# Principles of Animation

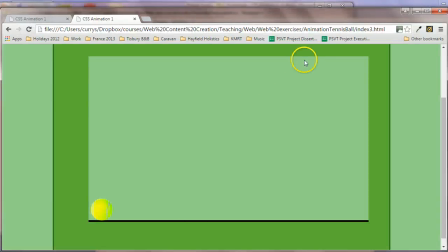492s
So if I look at how that works now, so if I look at index 4, then we can see that there's an anticipation that something's going to happen with this ball hanging in the air,
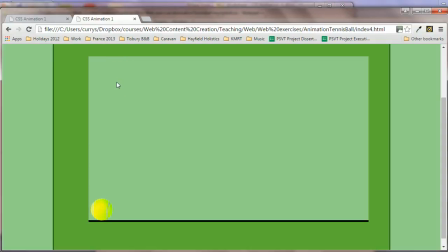505s
and then it does drop down to the ground. The next thing I want to do is apply some focus to the tennis ball. So at the moment, yes, I've got a stage here, but that stage is quite large.
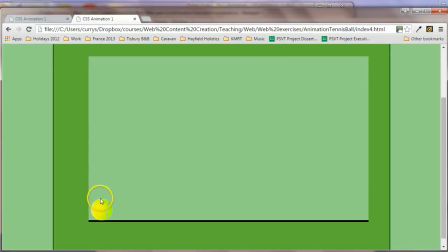518s
I want to draw the user's attention to where the action is going to happen. So I'm going to apply a kind of a spotlight thing on the tennis ball.
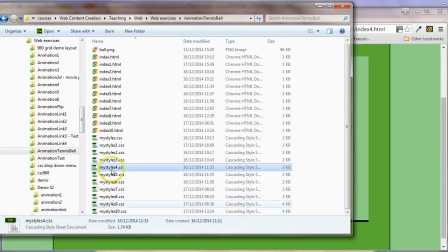526s
So to do that, what I'm going to do is,
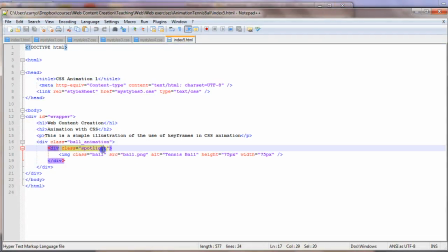534s
in the index page, have this thing, another div, class equals spotlight, and that's just going to allow me to style something that's going to essentially give a stage to what's happening. So this is Disney's animation principle 3 is staging.
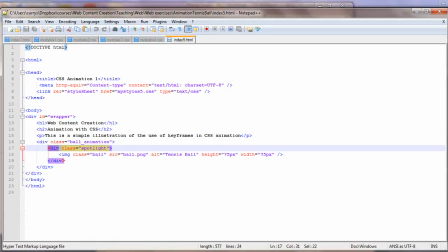552s
So we're going to stage this by placing a spotlight for the to keep the attention focused on the ball.
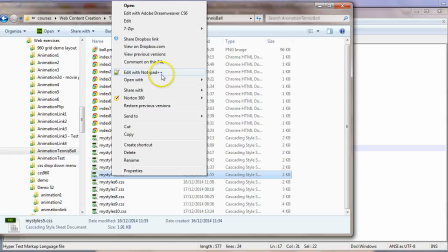560s
And in the style sheet, I'm going to have a look at what happens here.
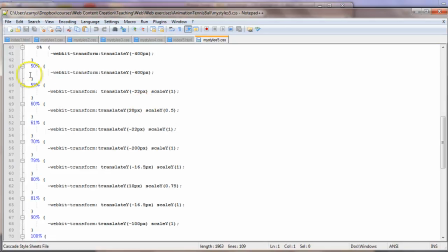567s
And there's no change. We're not changing anything to do with the animation now. We're just applying this spotlight, and that's just this particular part of the CSS that's just applying some colouring and some bordering to a really trivially simple
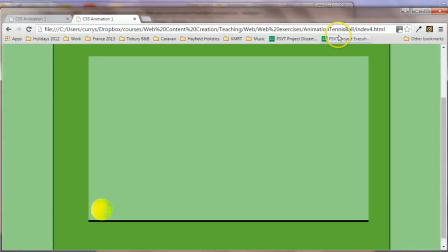587s
piece of staging.
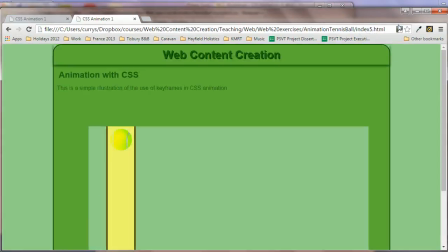588s
So obviously with all of these things we're illustrating the basic principles, but we can work harder on the design to make it look nice.
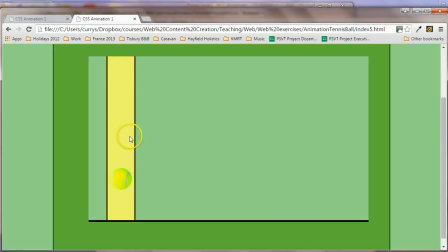596s
But now my eye is focused on where the action is going to happen. That's fine. The next thing that I can do is I can play around with the timing function.
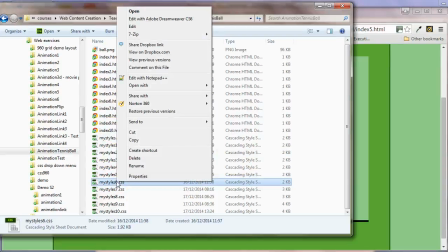611s
So Disney has a animation principle number 6, which is called slow in, slow out.
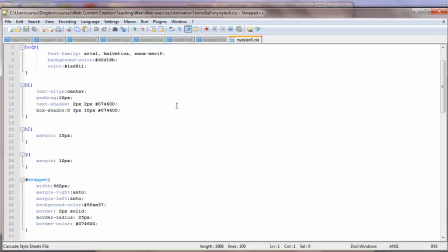619s
So this is basically saying quite often what we want to happen is the animation to start off slowly, run at normal speed if you like in the middle, and then finish off slowly. So all of this stuff, again, all of the keyframe stuff remains the same here, not making any changes to that.
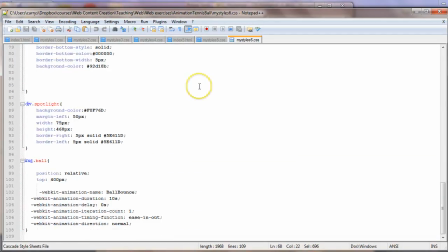637s
I'm just going down to where the animation is actually called, which is here, and this line here, animation timing function, I've used this one, ease in, ease out, or ease in out, to do a slow start, fast in the middle, slow finish.
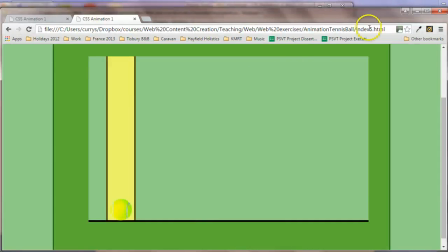658s
And I think with these things, really it's a matter of trying these things out, having a look, using your judgment, using your own eye and judgment to see whether you think things look better or worse, whether it's had no effect.
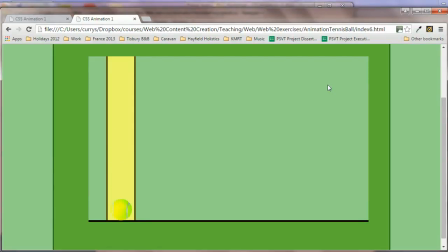673s
So here we can see that the animation is slowing down towards the end, which I think has some value in this particular application. The next thing I want to do is add another dimension. So rather than just having this ball falling up and down here,
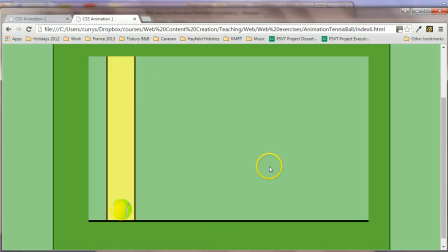689s
I'm going to actually make it fall and bounce across the screen like this, almost like someone's thrown it in from the side. So this is the Disney animation principle of arcs.
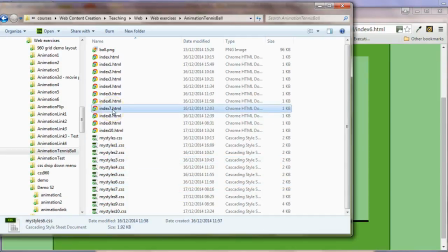701s
And what I'm going to do is, first of all, change the HTML a little bit.
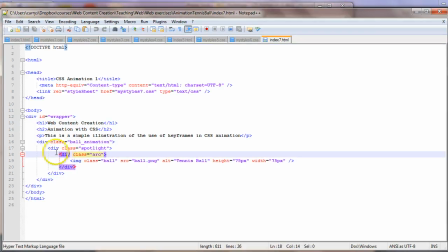709s
So we can see here in the HTML, I've now added another div. So I've now got div class equals ball animation for the whole stage, div class equals spotlight to focus on where the ball's actually bouncing to do that proper staging.
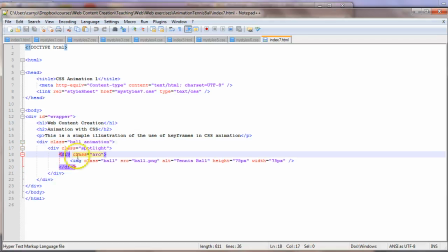725s
Now I'm going to do div class equals arc to allow me to move the ball across the screen. So what I need to do next is to look at the styling for that.